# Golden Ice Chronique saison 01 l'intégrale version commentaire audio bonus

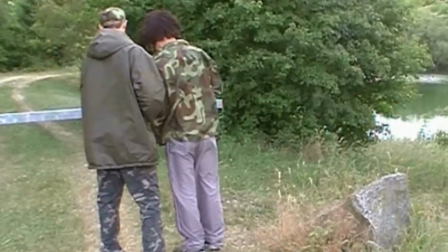(12:27)
Qui n'a pas vraiment accepté officiellement de participer au tournage Même si j'ai envie de faire des petits clins d'oeil Parce que bon c'est
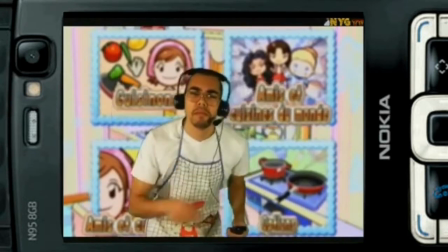(12:33)
quand même une des personnes que j'apprécie le plus sur internet Et que je fréquente le plus Donc à savoir aussi Si vous avez peut-être
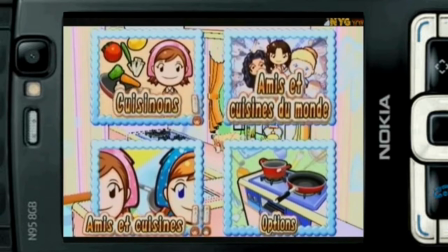(12:40)
remarqué que Christophe Fox Live a maintenant Un bas qui est gris Dans le premier épisode il était bleu Mais
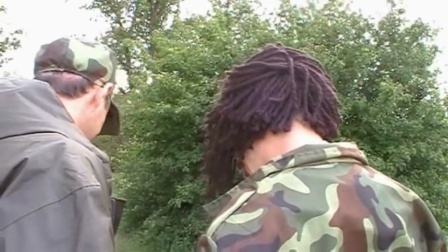(12:47)
bon voilà c'est qu'un détail Donc voilà nous la coupe du Rasta Là on s'est amusé on a fait toutes les combinaisons Avec les casquettes,
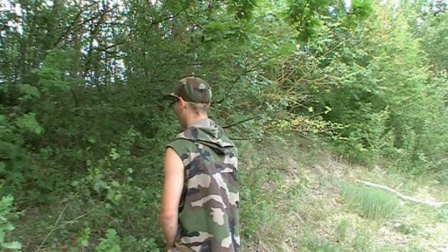(12:55)
les flingues Enfin voilà on s'est amusé Donc ça c'est totalement de la pro Donc petite référence un petit peu Metal Gear
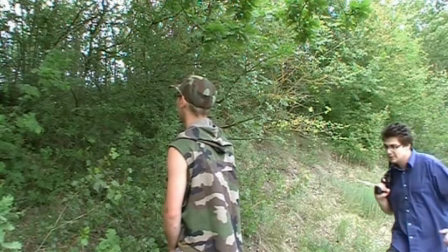(13:02)
Avec les gars qu'on assomme Alors voilà
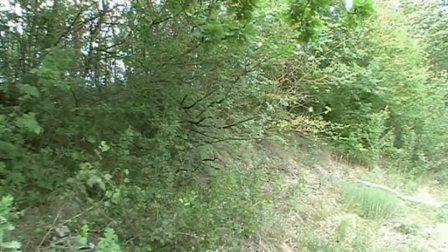(13:06)
Christophe qui s'est fait assommer dans les bêtisiers vous avez pu voir que les scènes il a fallu quand même les tourner
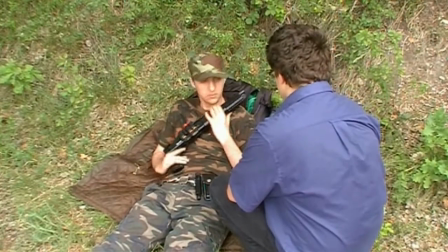(13:11)
plusieurs fois donc là dans cette scène là il y a Scotty qui a fait le ou avec
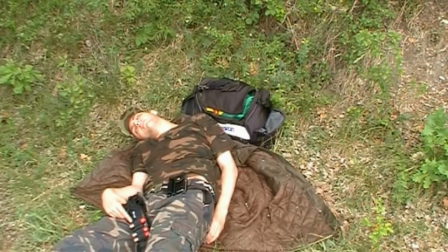(13:17)
le point d'interrogation mais bon je l'ai pas gardé parce que c'est vrai que je voulais pas trop assumer le côté
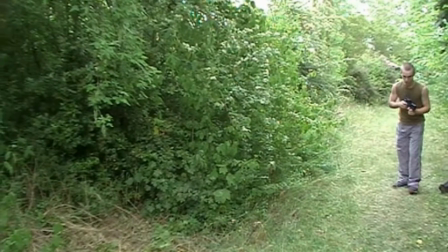(13:23)
pour pas que ça passe la parodie que c'est plutôt des clins d'oeil des clins d'oeil à Metal Gear mais bon après tout
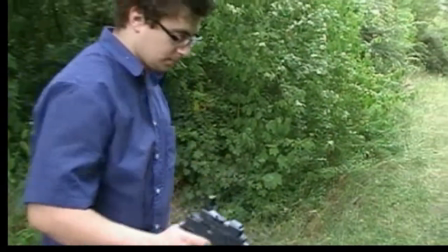(13:29)
c'est pas plus mal donc là on a bien sûr le flingue qui avait cassé en pleine cascade
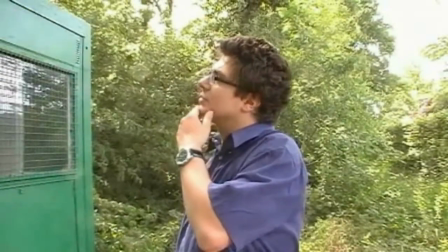(13:38)
voilà donc petits effets spéciaux ma foi plutôt sympatoche je sais que je me
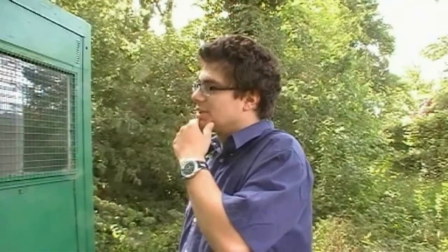(13:43)
débrouille moyennement moi j'aime bien ces effets spéciaux un petit peu artisanaux artisanaux
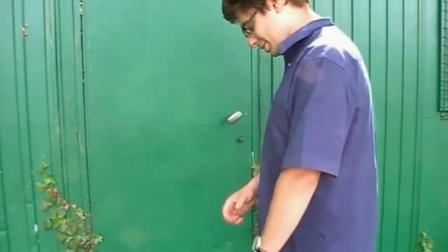(13:48)
plusieurs donc là l'intervention du laser donc ça ça donne
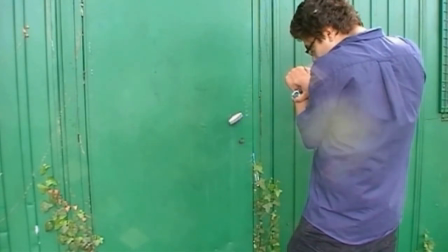(13:53)
aussi un super cachet aura à savoir que la petite la petite fumée en fait c'est
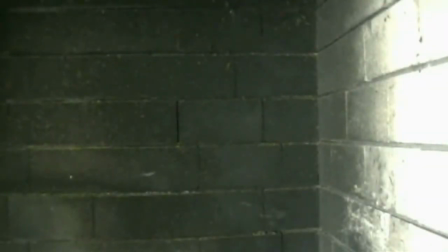(13:58)
une cigarette voilà donc je trouvais que ça rendait super bien je suis content de 2e épisodes il ya quand même pas mal d'actions et d'effets
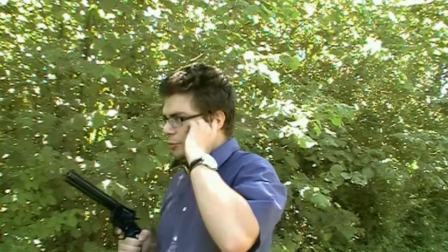(14:06)
spéciaux voilà moi je trouve que ça donner du rythme n'a certains qui trouvaient que c'était pas obligatoire donc là j'ai dû faire vivre
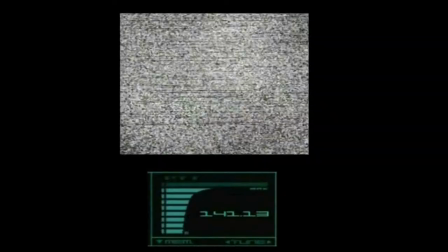(14:15)
le baron samedi qui était un personnage assez emblématique que l'acteur ne n'a pas joué parce qu'en fait le baron samedi
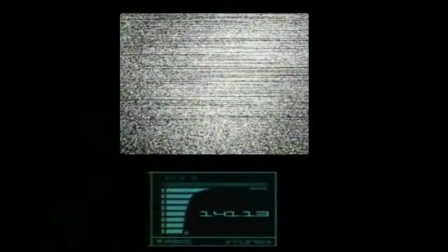(14:24)
ça devait être à l'extrable vu que c'est metal fox qui a repris le rôle j'ai décidé que ça serait pas un traître je me suis donné ce
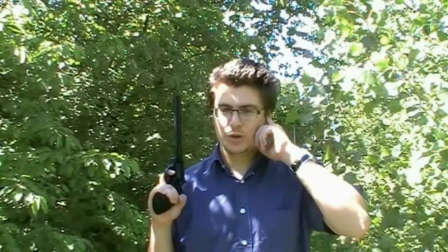(14:32)
rôle et là on a tony qui fait son rôle en fait qui va être un personnage
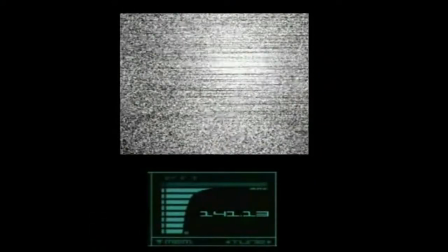(14:37)
assez proche du ninja dans le premier metal gear ça c'est des petits clins d'un nouveau à metal gear est toujours du
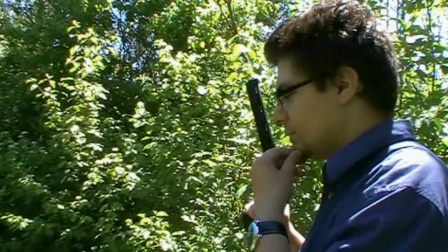(14:47)
restant toujours droit toujours il croit en ses amis donc ça c'est voilà
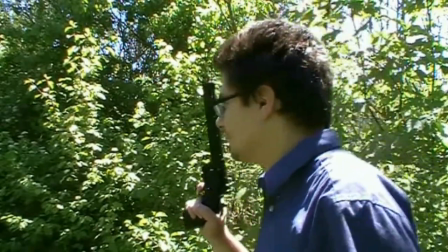(14:52)
ça c'est simple et les valeurs de dire et storm alors petites choses à savoir
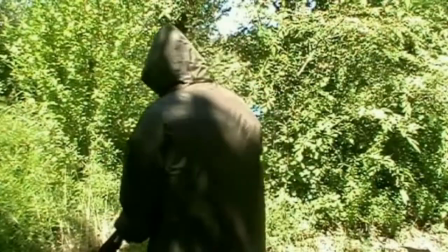(14:56)
une fois de plus c'est que ces scènes d'action ont nouveau été tournés tout seul,
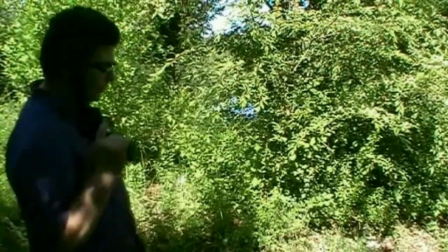(15:01)
donc c'était moi qui jouais le rôle des divers gardes que vous voyez
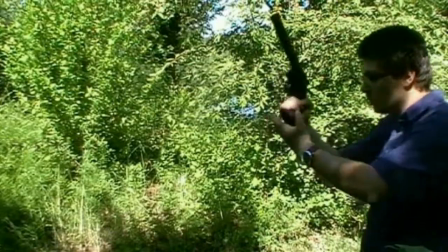(15:06)
c'est totalement moi et je trouve que c'est vraiment bien foutu alors là, le pistolet que j'avais utilisé, le petit qui est du garde, en fait c'est un pistolet à blanc,
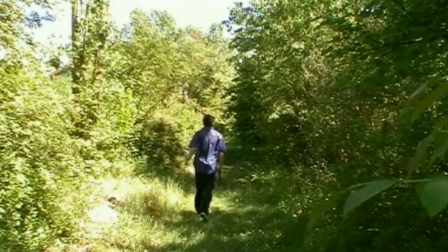(15:15)
donc c'est pas un effet spécial et j'ai beaucoup aimé le petit mouvement que j'ai fait avec
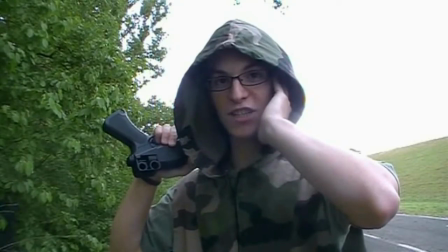(15:20)
le magnum donc voilà maintenant on a Christophe donc Fox Live qui essaie de retourner Vesper contre moi
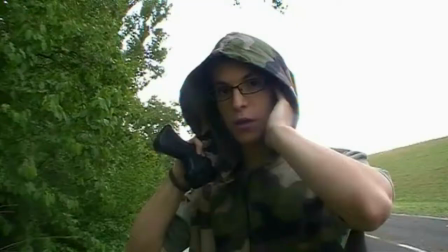(15:28)
donc très jolie scène de dialogue et je dois dire que l'éclairage
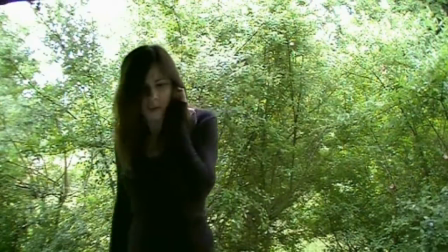(15:33)
parce qu'en fait il pleuvait donc on était en dessous d'un préau pour donner l'illusion qu'on est
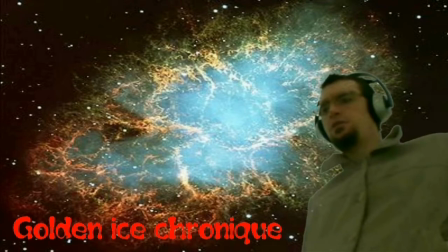(15:40)
encore sur l'île dans la forêt moi je me trouve que je me suis bien sorti quand même je trouve que l'éclairage est plutôt joli
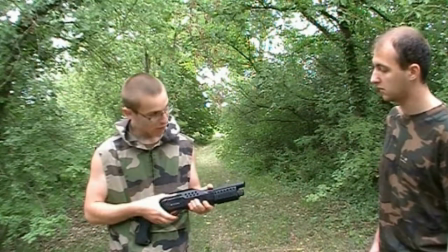(15:47)
voilà donc là petite scène nouveau improvisée on a eu énormément de soucis avec le fusil à pompe
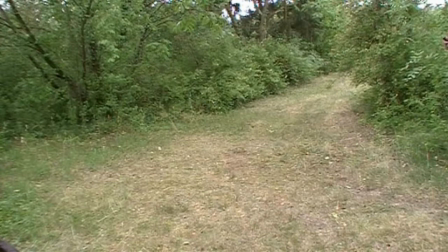(15:54)
donc du coup ils se sont un petit peu énervés Et ça a donné cette superbe scène vachement mature Et la cascade, cascade de malade Alors dans le bêtisé, vous pouvez voir que j'ai rigolé Mais comme une baleine Donc on voit que Jerry Storm,
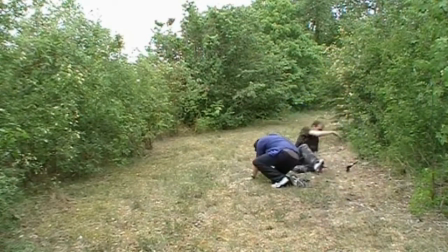(16:08)
je trouve qu'il a quand même suivi les traces que je voulais Parce que là, il est en train de s'en manger plein la gueule Parce que Jerry Storm, c'est le anti-héros
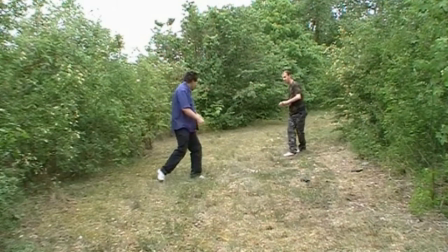(16:17)
Le gars qui, voilà, c'est pas James Bond C'est sûrement le gars,
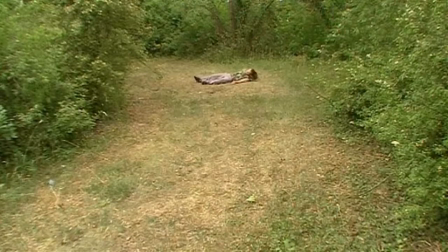(16:21)
monsieur tout le monde mais qui se comporte comme un héros parce qu'il le faut donc petite scène de baston